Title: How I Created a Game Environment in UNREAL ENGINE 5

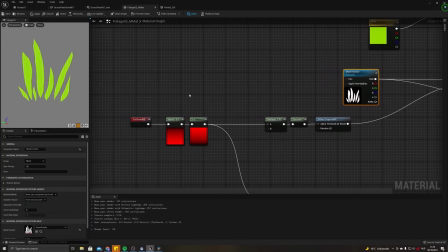Another way you could do this is instead of using a gradient for this, maybe you have multiple foliage assets on the same texture map. In that case, you can also put this gradient in the vertex color of the mesh.
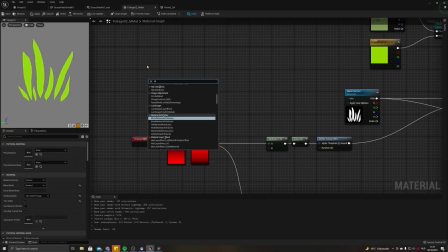And you would do that in Blender or Maya, for example. And then in the material editor, you can search for vertex color. And you can just pick the color that you used and use that instead of the mask.
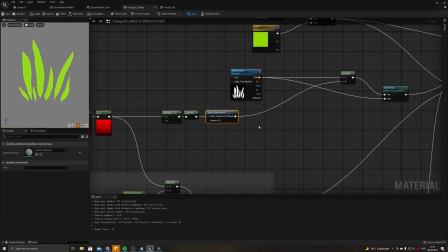And then I'm also using the same gradient with a dither to get this fade from top to bottom. You don't see it here, but you can enable it.
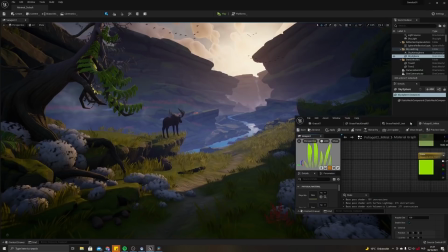So it doesn't look too great in the viewport here, but you'll see that in the noisiness of the entire environment,
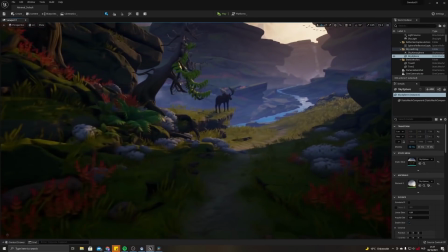with the grass blades moving and overlapping, you don't really see this pixely effect.
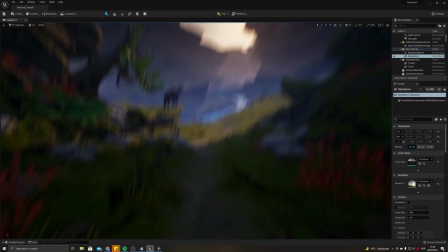And instead it just kind of feels a bit more soft. It doesn't intersect with the ground too harshly. So there's a few things that I did to increase the sense of depth when you look into the scene.
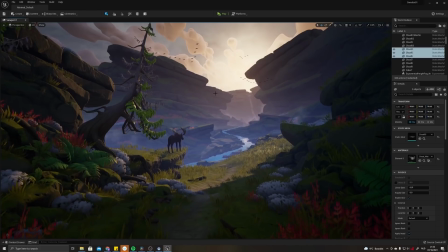So there's of course, there's the fog, like you would basically always add to a scene to make things further away feel a bit further away because they're pushed back by this lighter color.
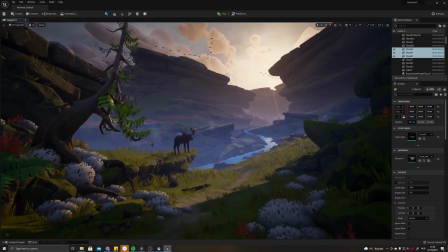But there's another thing that I added as well, which is these fog cards basically.
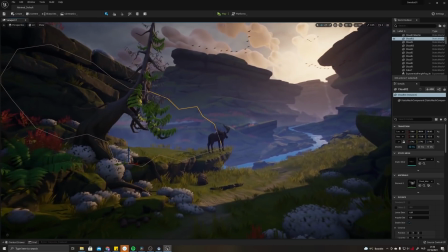So they're meshes with fog on it. And it's a super basic material
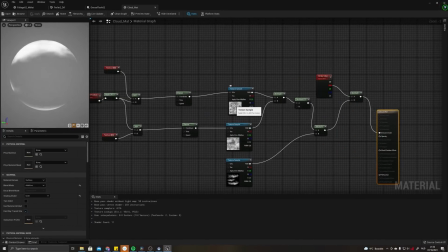with some banners on it to give the impression of the moving fog,
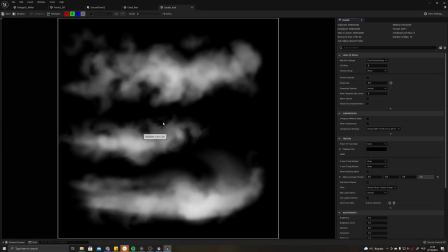masked out by this texture, which is just some mist that I painted in Photoshop.
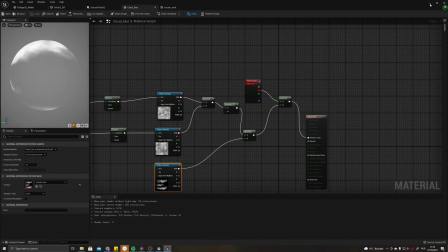So none of this is too special, but it's a nice thing you can do if you are careful about how you place them.
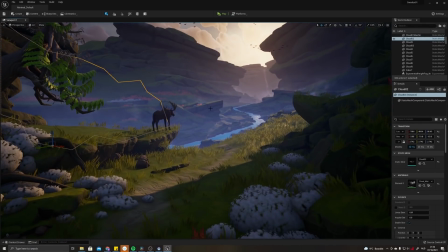You can create this layering effect in your scene and increase the sense of depth even more. And also, if you place them, for example, here, where these objects are sticking out of the ground, you just make their silhouette a bit more clear,
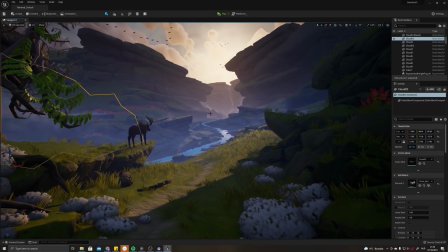which again increases this idea of this layering. So there's multiple ones here.
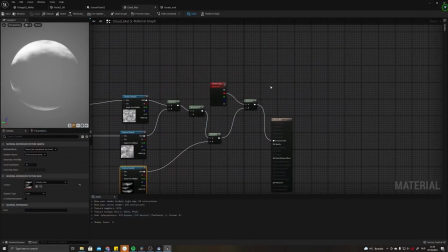And one thing that I did in the shader that's quite easy to implement as well, is I'm using the red vertex color channel
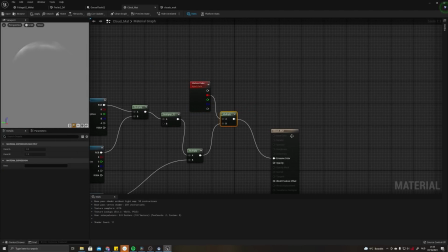that I'm multiplying over the emissive, because in this case all of this is emissive. An additive shader is a little bit cheaper than a transparent one. So if you want something that's white, that's supposed to make it lighter, like a mist or a fog, using an additive one can often be cheaper.
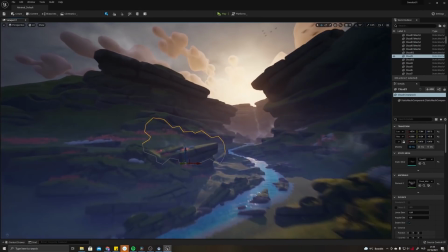By using this vertex color that I showed earlier, you can kind of tweak the intensity of this fog after the fact.
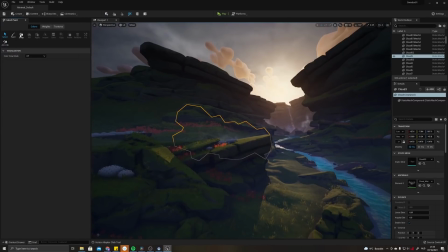So we're going to this mesh painting edit mode. We're going into painting and select color. So if you now put the red to 0, so which means in the shader a value of 0 is multiplied over the end result, and we just hit fill,
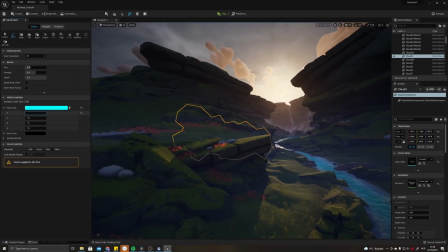you see you can't see it anymore. But you can also, for example, put it to 0.5, fill, and now it's very faint. You can put it back to 1, and now it's a bit more clear. And this way you keep some fine control over the intensity of this fog.
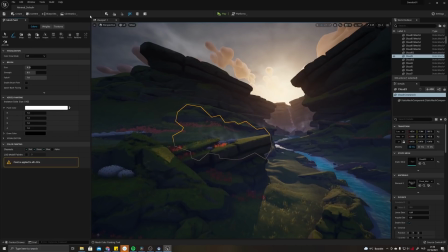And you can use this in basically any transparent mesh that you have.
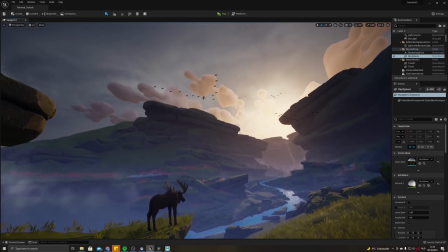I wanted to have a flock of geese fly over in the sky, and I was looking for a cheap and simple way to do it.
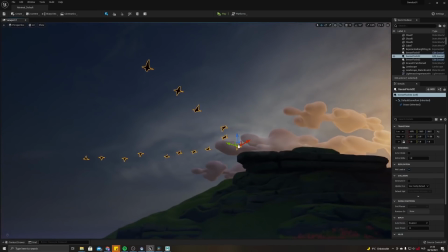So having these all animated individually in a traditional way would be too expensive and not really worth it.
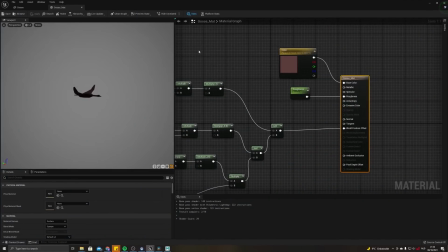So in this case, I created this material. So this is just a goose with its wings flapping. His body is fairly static and his head is completely static. So most of this is done by utilizing the 3 vertex color channels, red, green, and blue.
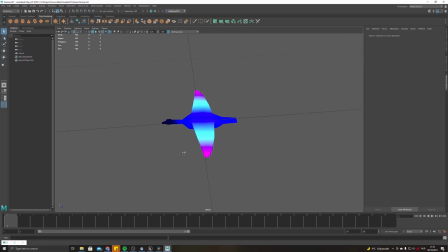So in Maya, I masked out certain areas of his body using these different colors.
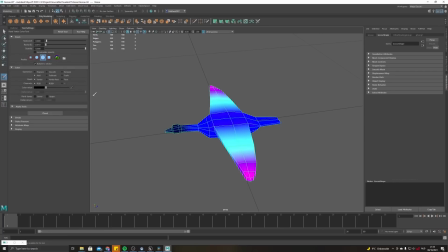So we're going to mesh display, paint vertex color tool. You can apply a color to a vertex, and this you can then use in the shader.